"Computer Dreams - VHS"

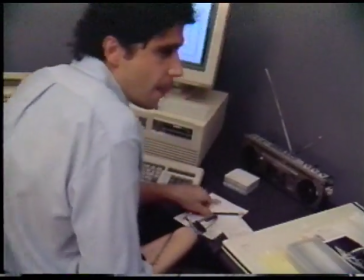(47:50)
The concept of pencil polka began with the idea of using the computer to simulate the classic artist's tool, the pencil.
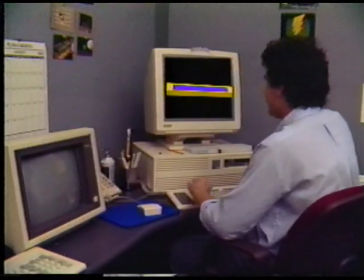(47:58)
To give the simple geometric pencil models a more realistic appearance, colour, labels and a wood grain texture were added.
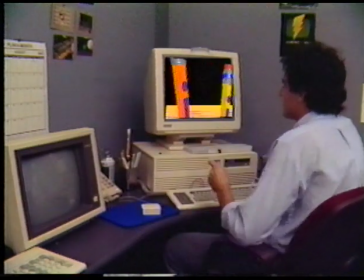(48:07)
The dancing was created by rotating the models and adding a moving point of view.
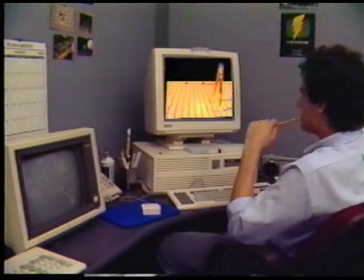(48:14)
In contrast to the high-tech visuals, the squeaky eraser sound effect was easy.
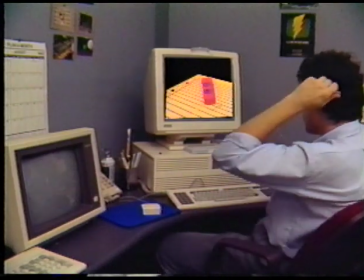(48:20)
The animator just rubbed his sneakers on the floor.
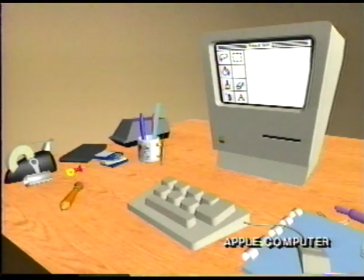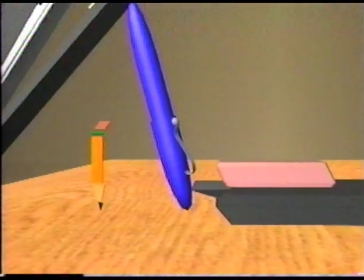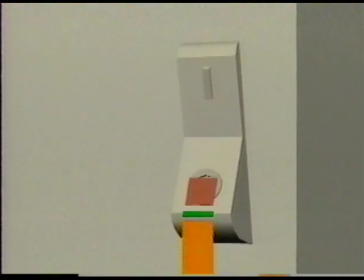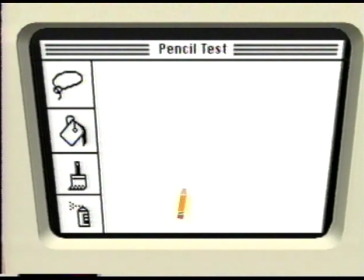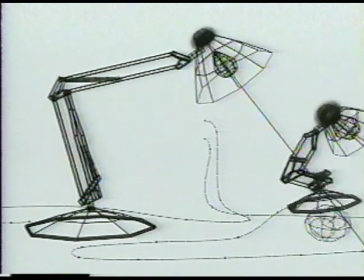(49:04)
These test wireframes are from the Academy Award-nominated short film Luxo Jr.
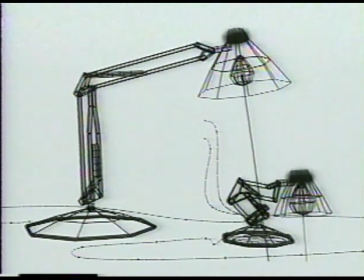(49:11)
The father and son story of two desk lamps is brought to life by endowing these
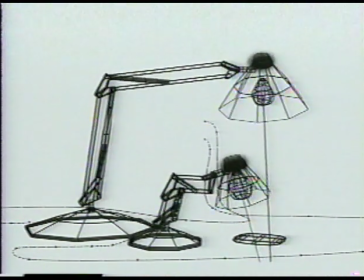(49:17)
inanimate objects with realistic human personalities and emotions.